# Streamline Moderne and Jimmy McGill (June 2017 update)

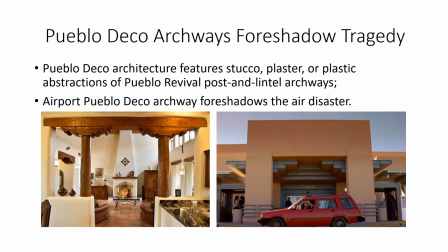8:13 But this view itself from the episode four days out is also a form of foreshadowing.
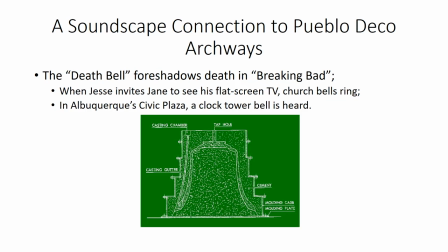8:21 The Pueblo Deco archways mean tragedy. Now why do Pueblo Deco archways signify death? The sound people on Breaking Bad sometimes use the death bell to foreshadow deaths.
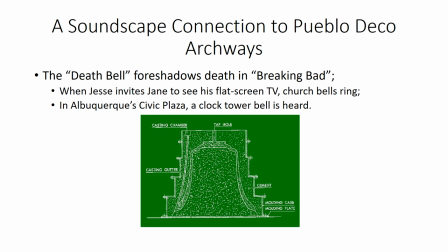8:37 For example, when Jesse invites Jane to see his flat screen TV, we hear church bells ring. And in the Albuquerque Civic Plaza scenes, a clock tower bell is heard. Now, a bell shape is not a Pueblo Deco archway shape, but a bell mold is.
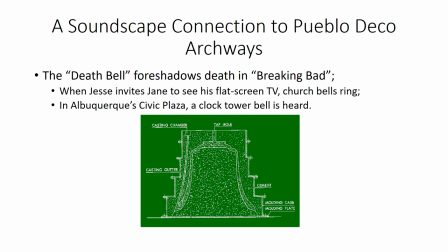8:57 And it may be that the design team sees the Pueblo Deco Archway as indicative of death as well.
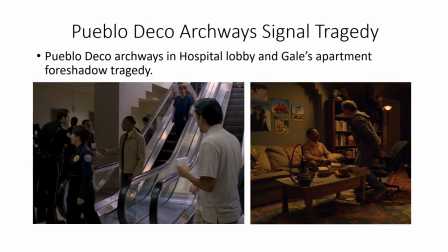9:09 Now, Pueblo Deco archways are present in the hospital lobby shortly before the cousin dies, and we also see them in Gale's apartment shortly before his demise.
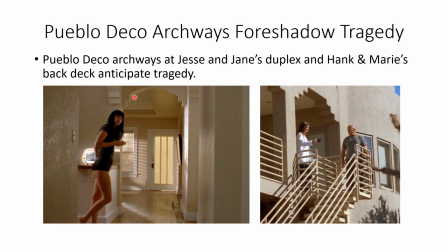9:29 There are numerous Pueblo Deco archways in Jesse and Jane's duplex, and we also see them on the back deck at Hank and Marie's.
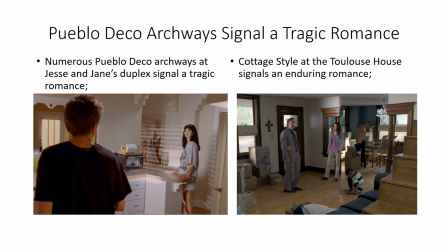9:45 The Pueblo Deco archway seems to signify or signal a tragic romance. In contrast, the cottage style at Andrea's new home lacks any
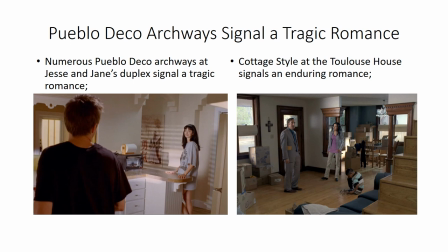10:00 Pueblo Deco archway and signals that Jessie's romance with her is more enduring.
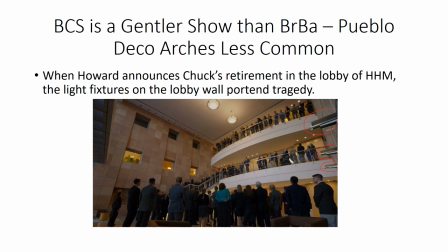10:08 Now, since Better Call Saul is a more gentle show than Breaking Bad, we rarely see Pueblo Deco archways, but we do, for example, in the scene in the HHM lobby when
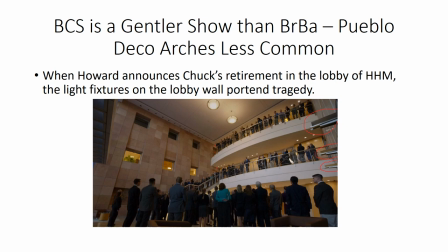10:27 Howard announces Chuck's retirement and foreshadowing his demise.
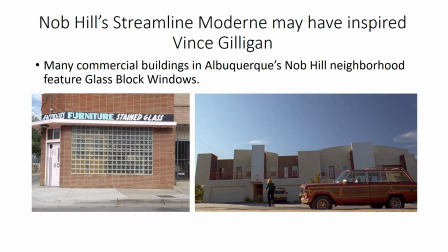10:34 It could be that Vince Gilligan was inspired by the streamlined modern style of Albuquerque's Knob Hill neighborhood. Vince Gilligan lived in Knob Hill during the filming of Breaking Bad. Here on the right is a view of the condos where he lived.
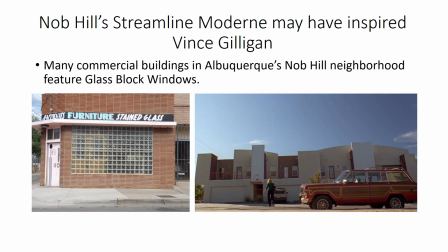10:50 Looking south, if you turn your head to the east and look across the street at Barrymore's Antiques, there's beautiful glass block windows present, so he didn't have to look far for inspiration. He may have also been influenced by slang usage of the term Art Deco, which is nearly synonymous with high maintenance. That Jimmy McGill is so Art Deco.
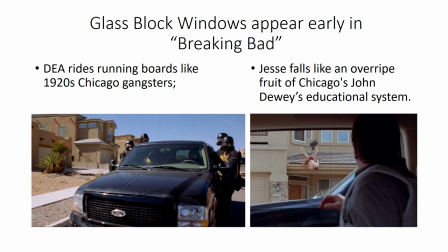11:16 Glass block windows appear early in Breaking Bad and signify Chicago right from the start. For example, we see this glass block window when the DEA agents arrive at the meth lab bust on the running boards of their vehicle, not unlike Chicago gangsters.
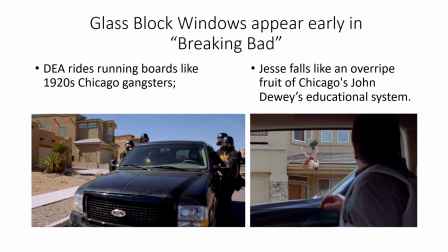11:37 Jesse Pinkman falls out of the window of the house next door, which has glass block windows. Vince Gilligan and crew may be saying that Jesse is a product of a flawed educational system,
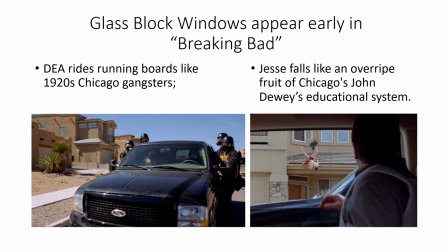11:56 which in America largely reflects the influence of Chicago's John Dewey.
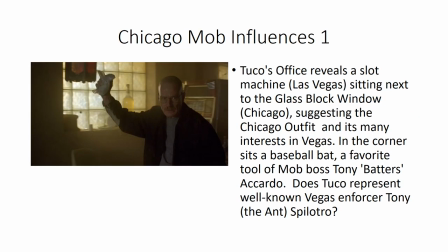12:03 There are Chicago mob influences. For example, in Tuco's office, we see a glass block window as Walt threatens. In addition, in the background, we see a slot machine.